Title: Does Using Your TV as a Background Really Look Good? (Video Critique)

It looks completely different than this It doesn't look like it's in the same family of colors I mean what's sad about a TV is you just you do get
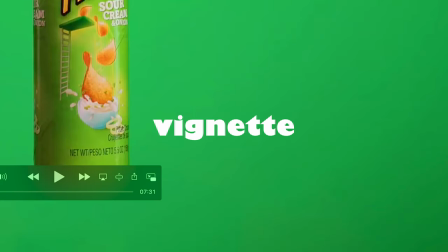4:01 these edges These edges are darker and that's just how TVs are unless you get like a $8,000 TV You're gonna have darker edges because there's dimming zones in a TV It's not like a clean wall of RGB's that has like zones and the corners aren't as bright as the middle and There's a whole thing to go through.
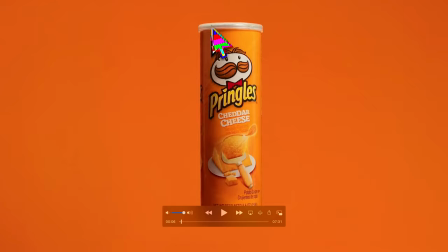4:19 I think this orange looks really good. I think that the can is lit enough It doesn't look blue the orange fits super well. It looks like the shadowed orange This is a great frame purple looks a little off for me.
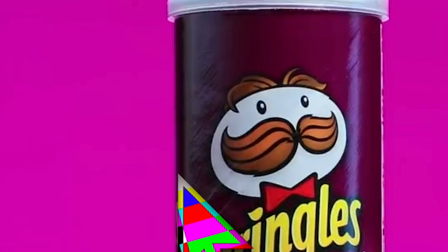4:31 I think it's again. It's too bright in the background I like this line this here. I'm pretty sure is his blinds So this is where you're getting that ambient light leak.
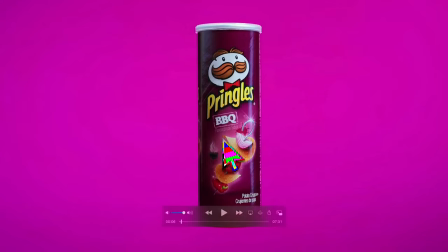4:39 It's working, but it's not really manicured I think he could have manicured it better again Not lit enough here on this on this can this is pink.
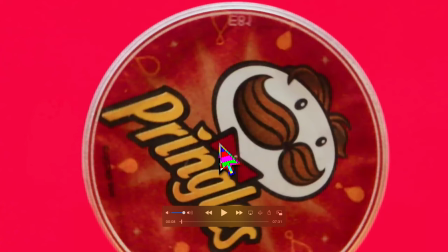4:47 This is turning pink now And then this is just there's no light on it. I don't know if it was just ambient light or whatever, but it's not enough It doesn't look right. There's kind of an edge here, which is good,
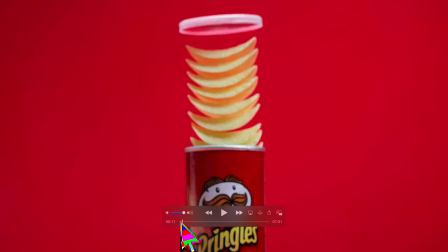4:58 but it could have been better This could have looked better this shot super cool A thing that you're gonna notice here is the light on the chips doesn't feel correct.
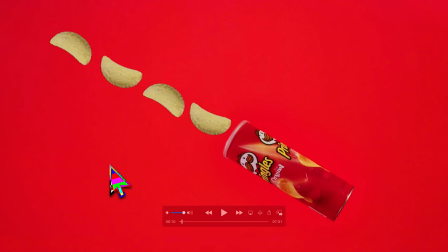5:06 See how it's darker here It's it's being lit from the bottom and then the top.
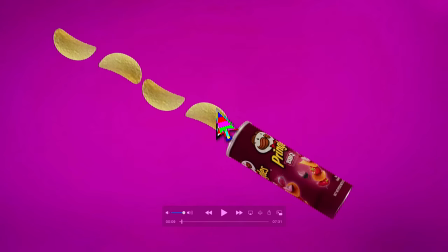5:11 I'm not actually sure it's being lit awkwardly You think that it would just be lit from the top and it does it just doesn't feel right something's wrong about the lights I'm, actually not even sure what it is, but it's see how it's super dark here You think there'd be a key light right there shining right into this part But there's not it's actually getting darker again here.
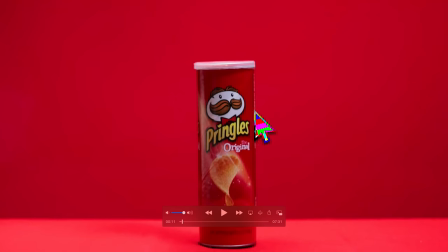5:29 This side is his blinds in the room the ambient light leak is leaking onto the product shot which is not what you want you always want to block those off and you want to use your own lights so you can manicure it perfectly what i find interesting is every can has a different
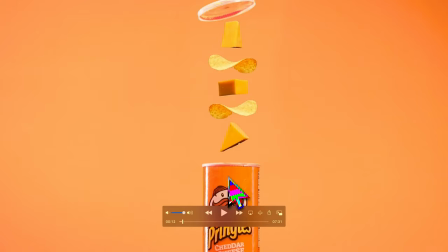5:44 lighting i'm not sure if that was purposeful this one's obviously brighter i'm assuming it was brighter in the day i'm assuming it was a time of day is my kelvin right i'm like this is yellow so i don't know why uh i don't know alive and my shirt looks yellow. Maybe I just didn't wash it right. We're at 5,600 K. Oh, there's actually orange coming from my monitor right now.
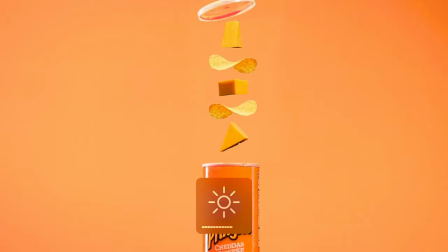6:04 Who cares? Cut that out. The people don't care about this crap. Again, we're looking at this can, how they're lit differently throughout the day.
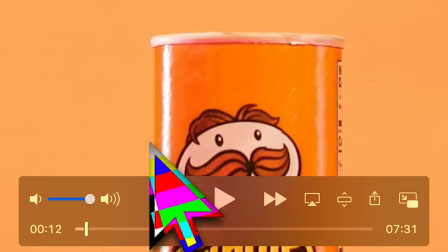6:10 This looks like it was maybe high noon or a time of day where the sun was pounding that window.
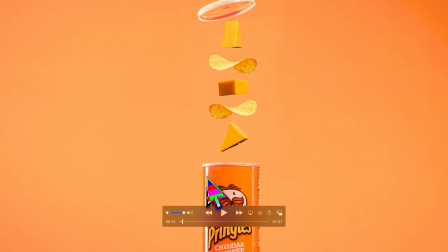6:15 Could have been in the afternoon, could have been in the morning. Depends on the trajectory of the sun and where his house is facing.
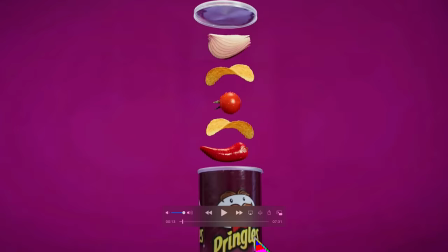6:21 Obviously, totally different light now. It's coming from this side. I actually don't know why that would be the case. I don't know why the window light It wouldn't be here unless it's like super late. This actually might be it right here, but there's a line on this side now. Okay, this is way too dark. This Pringles can compared to this. Now there's a way in post, maybe in DaVinci, you could have brought this green down,
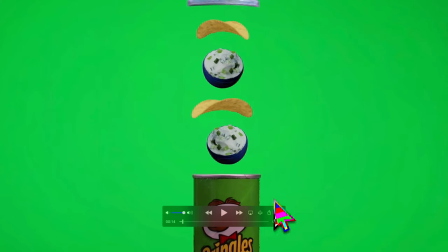6:40 manicured the color pretty well because it's pretty much the same tone and you could have brought it down, brought the can up, but it's just off. Maybe all the cans were set up different days or maybe there was different brightness or just the sun hitting that window, changing the light. Something was changing a lot in this spot, and it doesn't look as clean and as good as it could have.
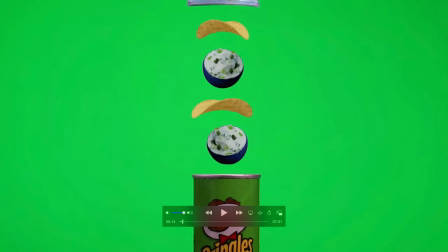7:01 If we had more light in the can here, it's obviously down. It's way too dark compared to the rest of the scene.
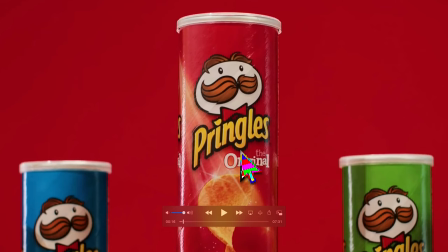7:07 Again here, down. Too dark. This looks good. This is a great hero shot. Great line. It's probably that window. I like the line here, too. I think it looks really nice. Not the best can, this line.
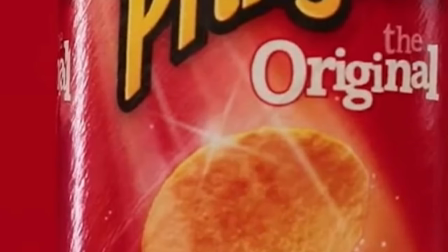7:17 That's just the way they printed the can. I think it looks good. It really draws me to this specular and this. and the background's about the right color.
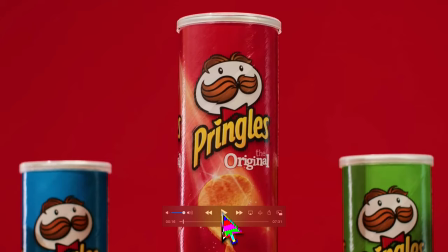7:25 This is a tiny bit down. This looks good and this looks great. I think this is probably the best frame of the spot, actually.
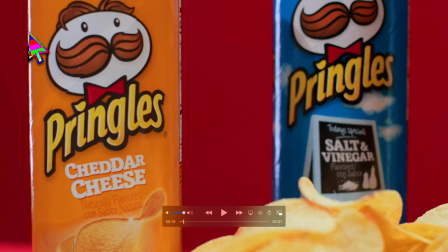7:32 These are fun, these little things. I don't really have any things out here, but again, you see that window light in almost every shot. It's that window light that was not manicured. It's not a production light. It's just a window that's actually casting a lot of light into the scene and he may have not realized it. Things like this, I didn't realize back in the day. Maybe even just two years ago, I thought, when did this light die? Who cares? No, I did stuff like this all the time.